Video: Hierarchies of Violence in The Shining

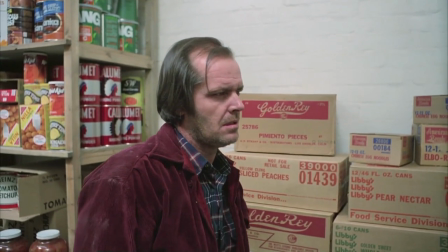263s
The Calumet baking powder's bastardized caricature of an Indian warrior refers
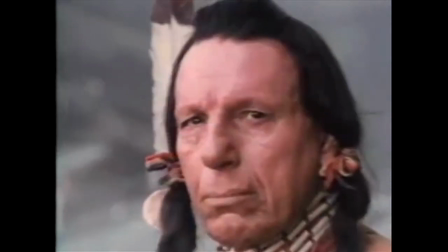268s
to how indigeneity is appropriated and commodified by American business.
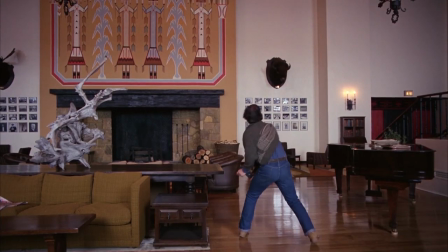273s
The ball against the mural is an aggressive act targeted at an indigenous symbol.
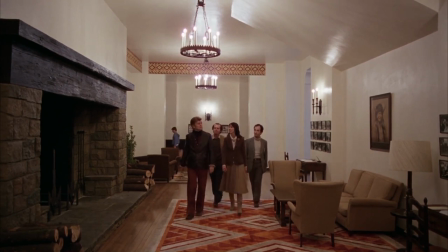278s
And as for the portrait, it's telling that as the camera passes, Wendy and Allman discuss the royalty who have stayed at the Overlook,
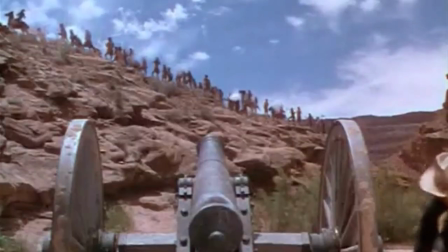286s
juxtaposing indigenous peoples and the colonial powers which inflicted violence upon them.
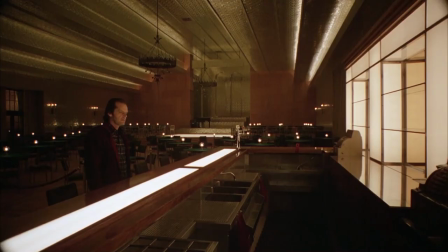291s
And you might think these are mostly reaches on my part, but what seals the deal is the scene at the bar, where Jack,
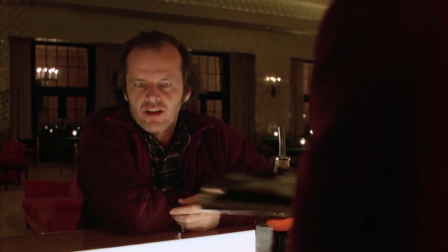298s
seemingly inexplicably, says, "White man's burden, Lloyd, my man.
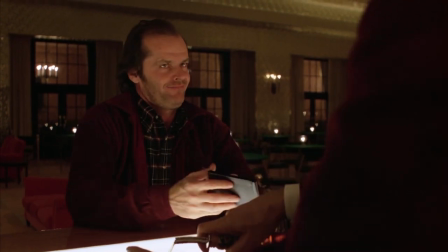304s White man's burden."
Which is a curiously loaded phrase. Derived from a Rudyard Kipling poem,
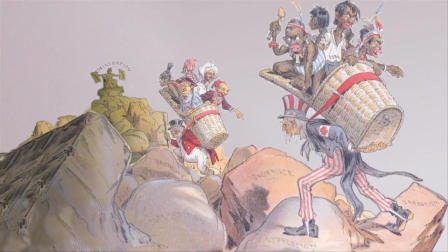311s
White man's burden is a racist doctrine which holds that colonization is a
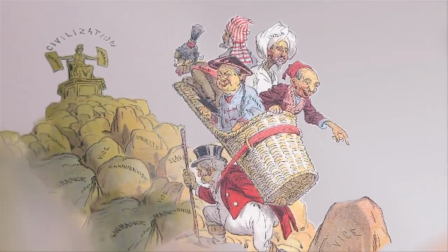316s
responsibility of the white man to bring civilization to the more savage races.
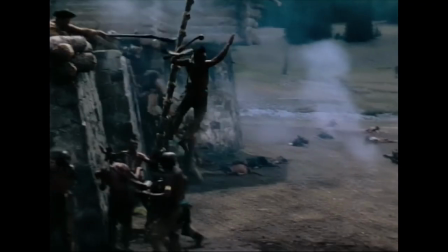321s
In other words, an excuse to engage in conquest. Jack's reference to the concept, in conjunction with the other discussed allusions,
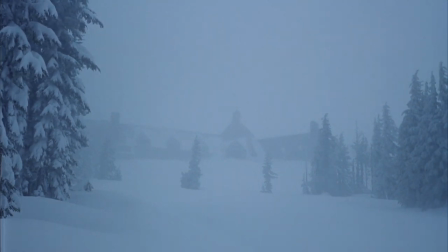329s
transforms the Overlook into a metaphor for America itself, built upon a history of indigenous slaughter.
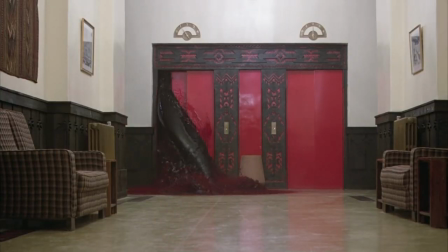336s
More than just a ghoulish visual, the elevator of blood represents the violence buried in the foundations of America,
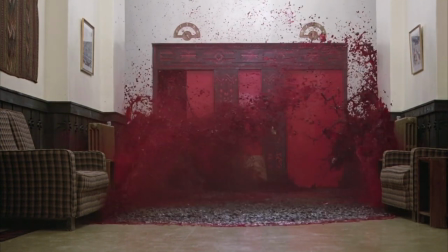343s
rising again to the surface, whether we want to face it or not.
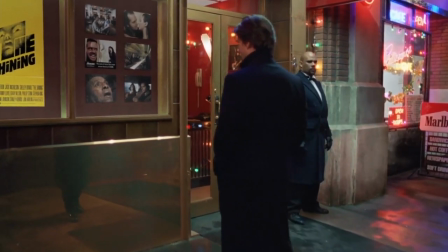348s
Such an analysis recontextualizes The Shining's European poster, and its reference to the wave of terror that swept America.
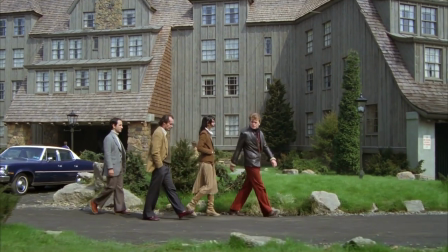359s
Something else the reference to White Man's Burden does is remind us that the racism and genocide alluded to throughout The Shining are not just acts of violence,
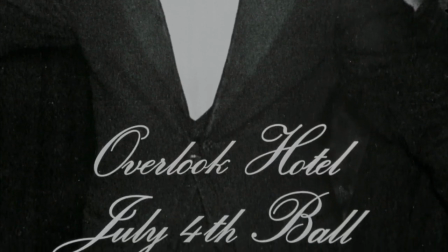368s
but acts of violence which create and maintain hierarchical power structures.
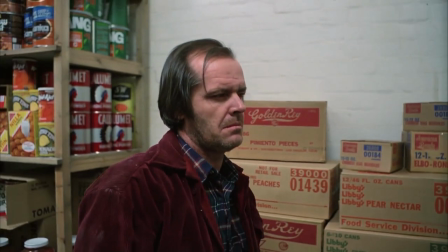373s
And this is where the indigenous subtext relates to the themes of domestic abuse.
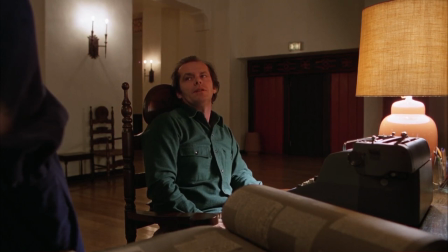378s
It is abundantly clear throughout the film that Jack Torrance abuses his family.
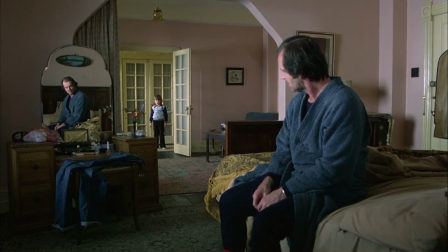384s
He dislocated his son's shoulder, verbally berates his wife,
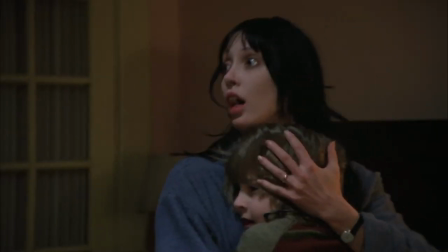388s
projects his own failings onto her, and by the end of the film is out to kill his wife and son.
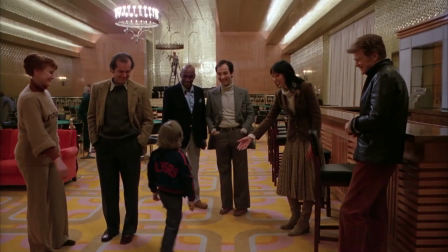393s
But even before Jack's violence escalates, it's clear how afraid Danny and Wendy are of Jack.
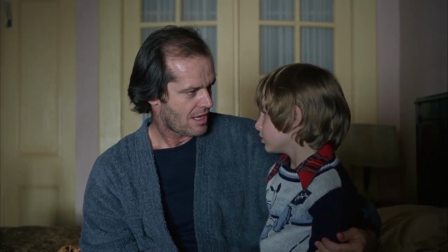400s
Consider Danny nervously asking if Jack would ever hurt either himself or his mother.
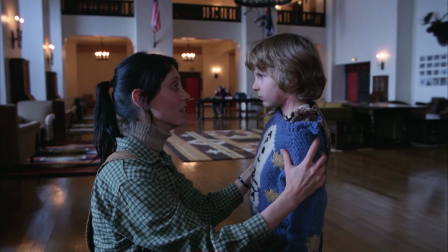405s
Or how despite a myriad of ways a child could hurt themselves in a massive hotel, Wendy immediately blames Jack for Danny's bruises.
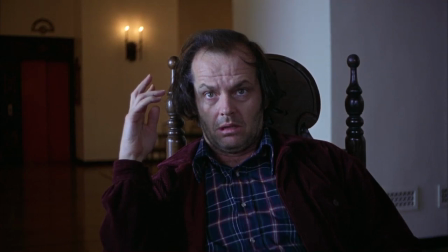414s
But arguably scarier than the abuse itself is how casually Jack's abuse is enabled.
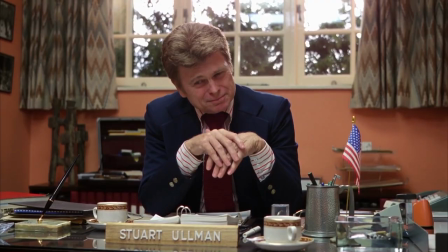421s
Think back to the film's opening scene, the largely pleasant interview where Jack first gets the job as caretaker.
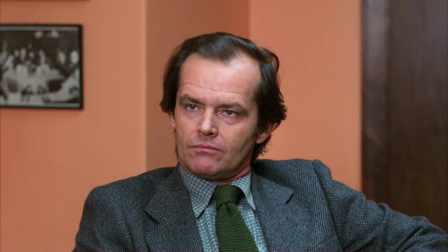427s
It is a remarkably mundane moment for a film that will eventually become deeply horrific.
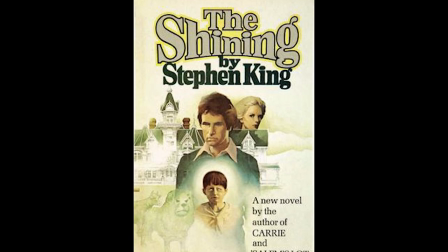432s
And it's also the first major divergence Kubrick and co-writer Diane Johnson made from Stephen King's novel.
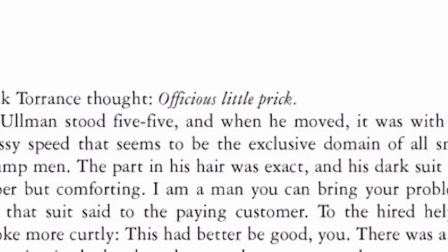439s
In the novel, this scene is much more antagonistic, with Jack pondering what an officious little prick Ullman is.
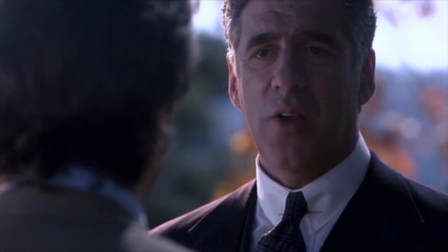445s
And Ullman bluntly stating that he doesn't like Jack, and doesn't want to hire him for the job,
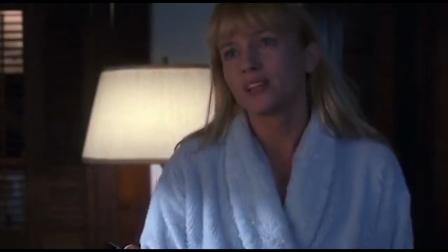451s
specifically highlighting Jack's history of alcoholism and violence. This version more overtly establishes Jack's capacity for abuse.
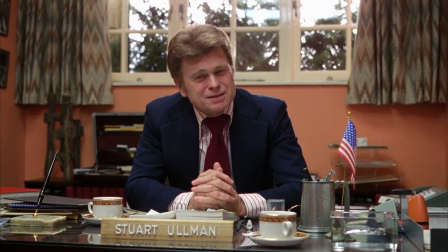459s
But I'd argue the conflict-free scene in the film is far more frightening because of what it suggests.
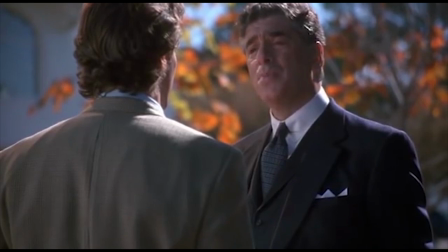467s
Namely, that abusive men are not challenged for their violence.
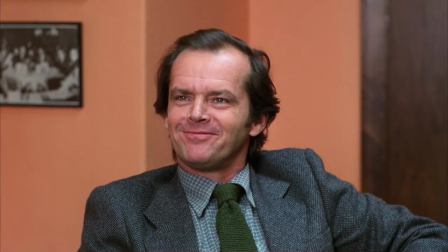471s
Rather, they are actively enabled and allowed to perpetuate more harm.
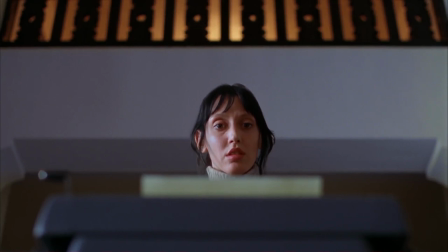476s
The sense of neglecting victims of abuse is often reflected in analysis of The Shining.
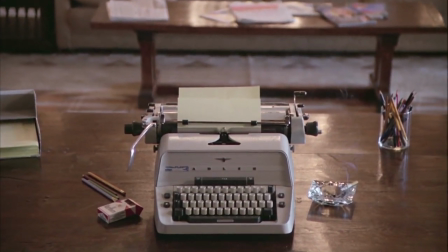482s
For all the creative thinking documented in Room 237, not a single person ever mentions domestic abuse.
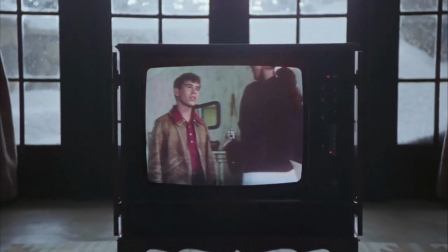489s
Perhaps such subtext was considered obvious,
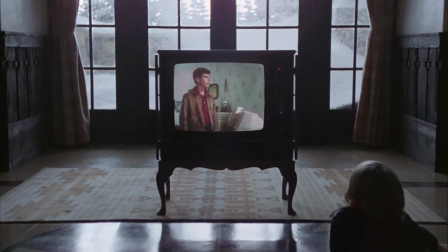492s
but it's still odd that so many people digging for the hidden depths of The Shining fail to mention the violence right in front of them.